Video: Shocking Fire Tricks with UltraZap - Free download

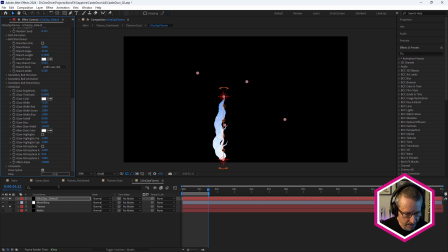494s
I used Ultra Glow later in the sequence in a different comp. So was fattening this up, bring it up like, you know, something like that, right? Ooh, then it starts to kind of look a little more fiery, right? And see how it moves like fire?
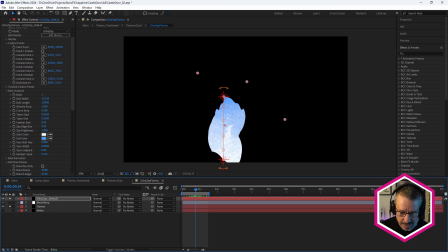508s
It kind of jiggles. And this is what kind of gave me the idea that UltraZap might be good for flames. It's got the bolt length as well, so you can bring the length down. Obviously, all of these can be animated. And it's got a curve amplitude, so bringing that down to 0 gives you a straight line.
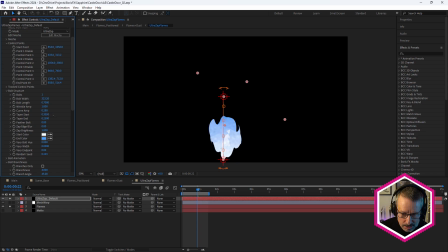526s
I didn't put too much curve in it. Also taper, so a little fatter at the bottom, but a little more tapered at the top like that. You can see what's happening there, right? And, you know, obviously playing with the colors.
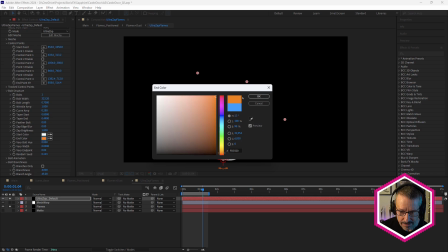542s
So going for, you know, kind of an orange and slightly different there. Maybe, and this is not the final version, of course, but this is kind of what I did.
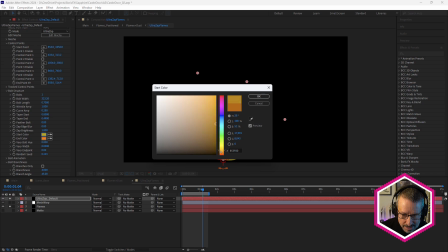556s
So maybe that could go a little lighter. A bit yellow, so that sort of thing.
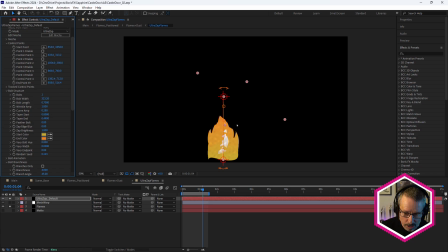565s
And to mix it up a little bit, to make it look a little more detailed, just add more bolts. So there's 2 bolts, right? And you can add 3 bolts. So you can see it starts to get a little more detailed. But see these white areas?
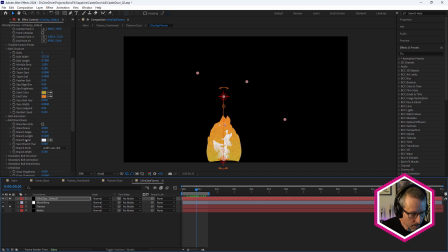582s
This is the branchiness. So we've got white branches at the moment.
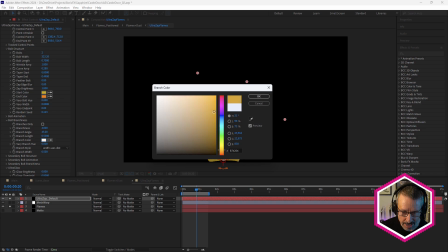588s
I actually made mine, you know, fairly light to add a bit of lightness into there,
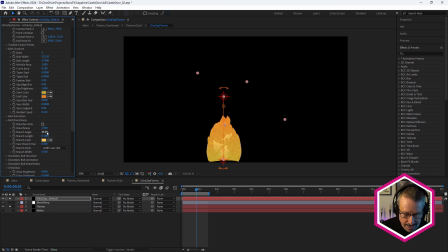594s
and just adjusted that, which added a little more variation And you can see I don't want to have long branches. It looks a bit weird. So having really short branches just gives that a sort of a bit of color change on the inside of the flames.
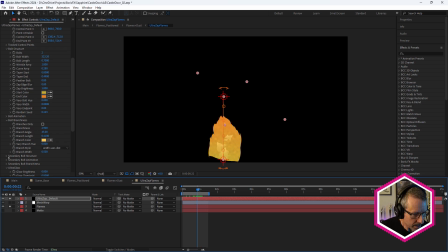609s
Right, so this is how I did it. And there's also a secondary bolt, right? So you can turn that on too and play with the secondary bolt. So, you know, obviously that's
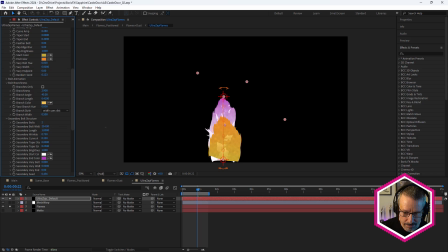623s
looking a little weird there, but you play with the bolt width and that moves slightly differently as well. So that's how I approached it. And once again, keeping Ultra Glow turned off.
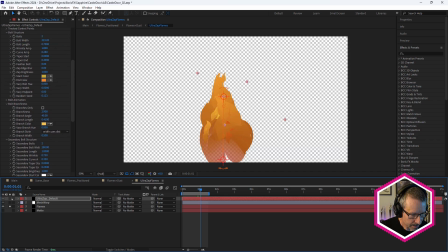635s
So let's just turn that off. I'm going to actually reset that for you.
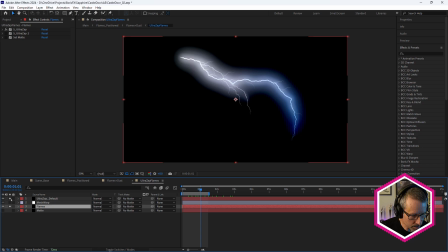641s
Reset. And this has come down to my one. So this is where I got to with mine, okay?
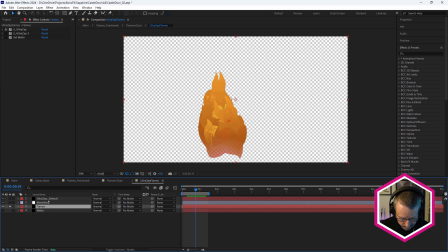648s
Exactly the same approach. If I just press U twice, we can see what I've adjusted. And there's not that many settings that I've adjusted. Width, length, wrinkle, taper, start and end, and vary width. Also wiggle speed too. I've knocked that back quite a lot because that's what's giving the movement.
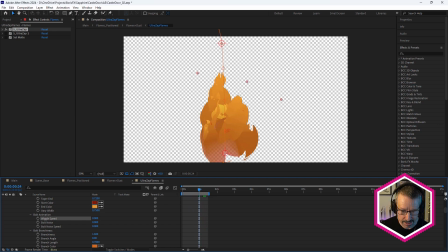666s
If you make that 0, then it's just not going to move, right? It's just completely stationary. So those are my settings. You can take a look at those. Now, we have a second UltraZap here.
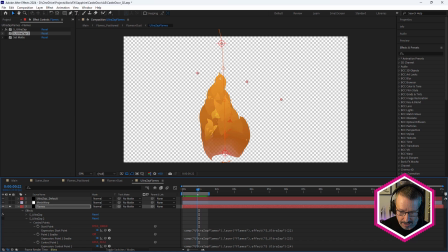681s
I thought this was looking good, but I thought I could make it look a little more realistic by putting some more lighter flames down the bottom here. So if I turn that on, there you go. So that's exactly basically what I did before, but I've just made it slightly shorter and changed the color.
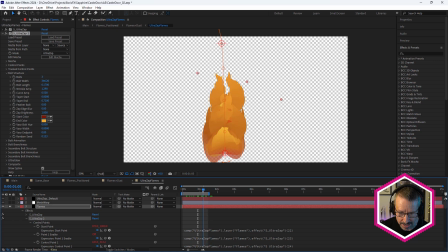698s
So that's sitting below that and it's looking a little more like fire now. And in order to be able to move all of these together, because they're two separate effects, I've just linked, you can see down here, I've linked with expressions, just linked the start point or all of the actual effect points
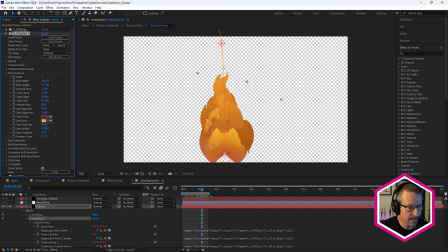717s
to the top UltraZap. So that way when I select the top one and move it around, then the bottom one moves with it.
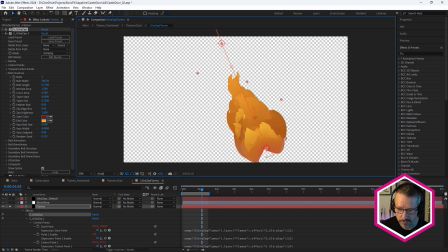725s
Okay? It just allows me to reposition that a little more easier.
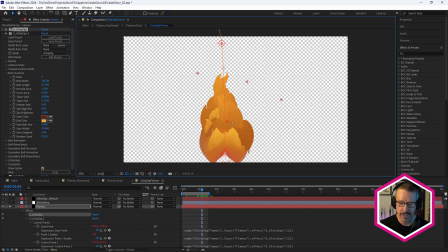729s
It doesn't make a huge lot of difference because this is being positioned in 3D space in another comp.
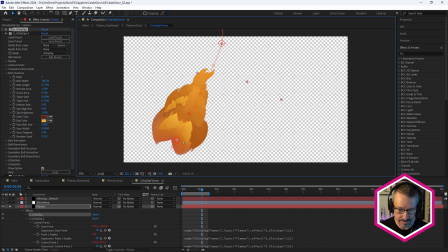734s
But I just thought having them together like that just makes this a little more flexible as a setup, as a rig.
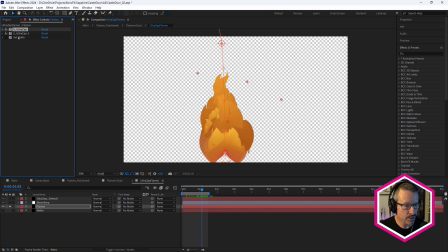742s
Okay, so that's the two UltraZap effects. And there's also a set matte effect. I didn't like this shape down here.
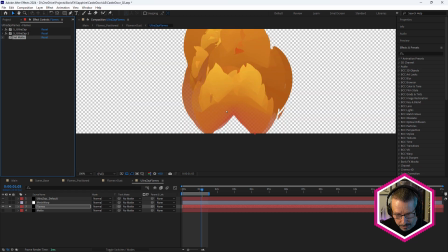748s
I thought this looked unrealistic. I wanted more of a flame-like shape down here. So I actually used another one. So this is another UltraZap down the bottom here, right?
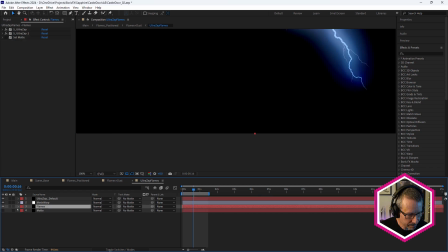762s
Slightly different settings. Just turn that off. That's my matte. And if I turn set matte on,
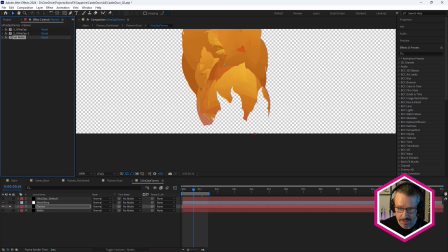771s
I'm using this as a matte for this layer, right? Using set matte. So using take matte from layer, matte. And that's cutting that out.
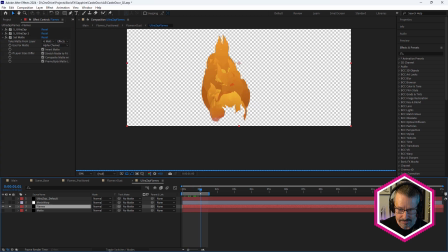782s
So it's getting rid of that weird end part. Okay. And in order to get a better shape with this, I've actually used a mesh warp adjustment layer. So you can see that's an adjustment layer.
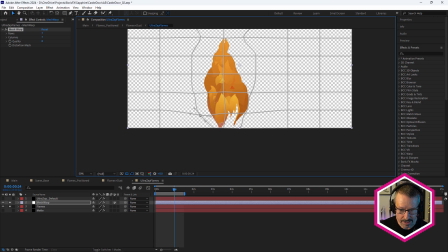796s
And if we select that effect, notice how I've just dragged that just to shape my flames a little better. Just to sort of pinch it because I wanted this to be more of a torch shape rather than thick at the bottom because it's going to be sitting in a torch. So just using a little bit of mesh warp just to reshape that.
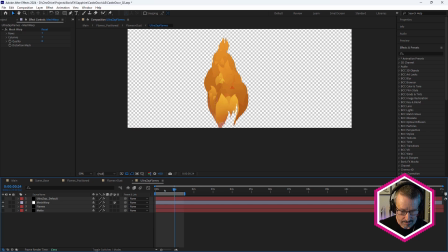819s
And that's the basic UltraZap shape, right? So let's just come back into flames and dust.
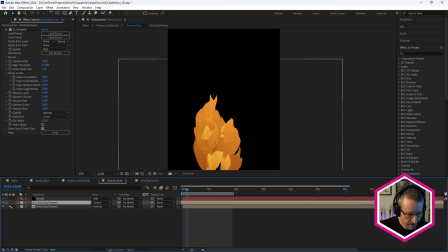827s
So in here, I've got two UltraZap effects. I've got one at the bottom, which is our original one.
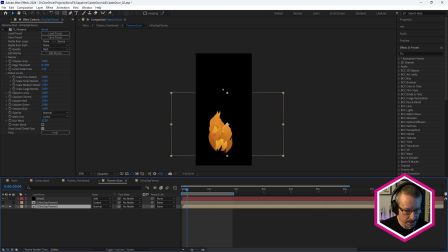834s
Just positioned it down the bottom of this long composition. And the reason it's long is because I've used S-Dust. We'll look at that in a moment. Now I've duplicated that and I've used the screen blend mode.
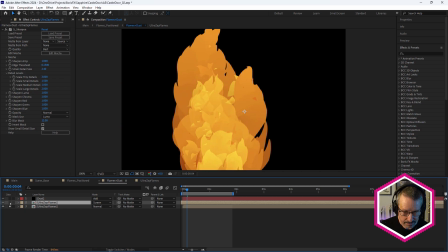845s
Okay, so there's the second one. So it's just been scaled down slightly.
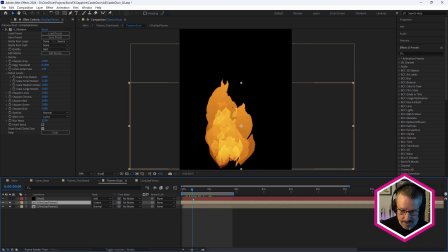850s
And once again, this adds even more flamey detail. Just notice that I have offset it slightly. You don't want it to be exactly the same. So I've just offset it by sliding the layer and it gives us that.
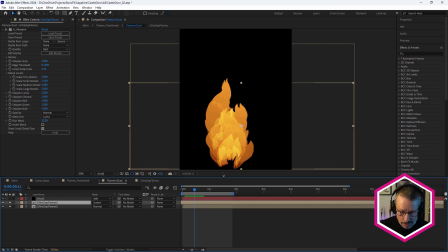867s
Very nice. And all of this fiery movement comes from the wiggle in the UltraZap effect. And as mentioned, I've used Sapphire Dust just in this long composition to give us a couple of,
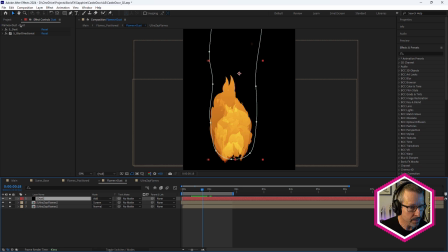880s
just a couple of embers that sort of fly off it. I didn't want too many. You can see in Sapphire Dust, I've just got number of points set to 20. So we get the occasional ember that comes up. I thought that was a little more interesting in the final comp.
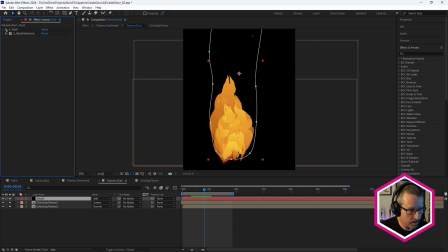896s
And Sapphire Dust doesn't have any motion blur, So I actually use Sapphire Blur Directional.
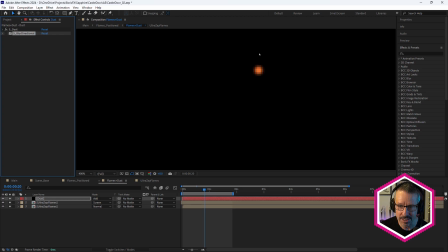902s
Just turn that off, and you can see there's no blur at all, but a little bit of super fast Sapphire Blur Directional.
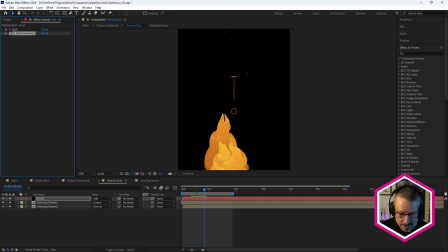910s
Because these are basically going directly up, I thought I could get away with that and make them look a little more realistic. I could have used CC Forced Motion Blur, but it's so slow. This is way faster, and it actually looks better.
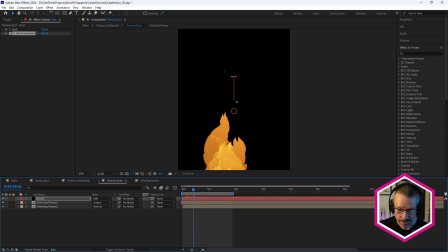928s
Okay, so that's this comp, all set up, ready to be positioned.
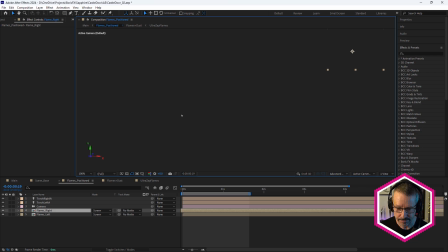933s
So we'll come into Flames Positioned, and let's take a look at that.
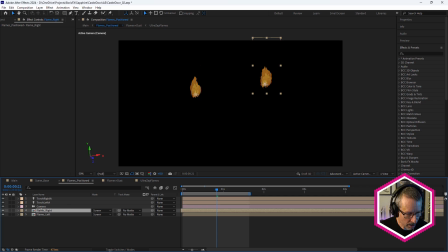939s
Aha! So here we've got our camera from Blender, and we've got two lights. Okay, so in order to bring those in, I chose File,
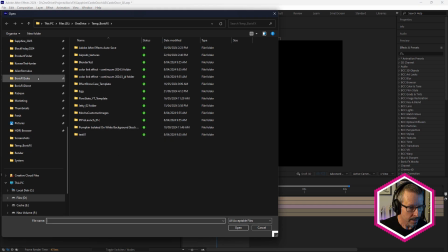951s
Scripts, Run Script File, and just going to navigate to where mine is. And there it is there, door03.jsx.
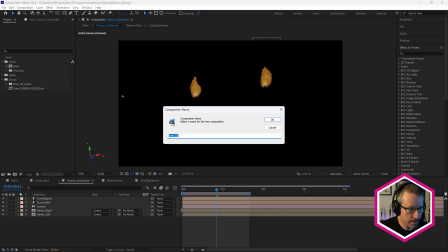965s
So I opened that, imported,
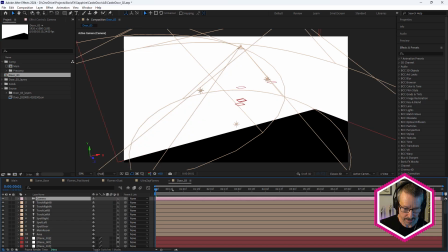968s
and here's all of my objects from Blender, all perfectly set up.
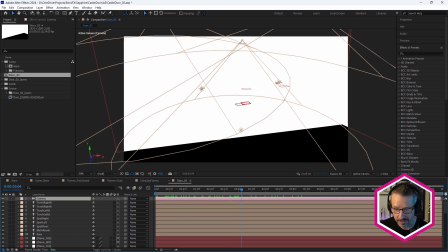975s
It's so easy. My camera's got all the keyframes, and there's the two lights, the ones that I set up to flicker inside of Blender.
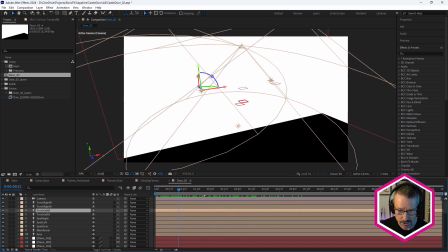982s
So they're the two that I used inside of After Effects.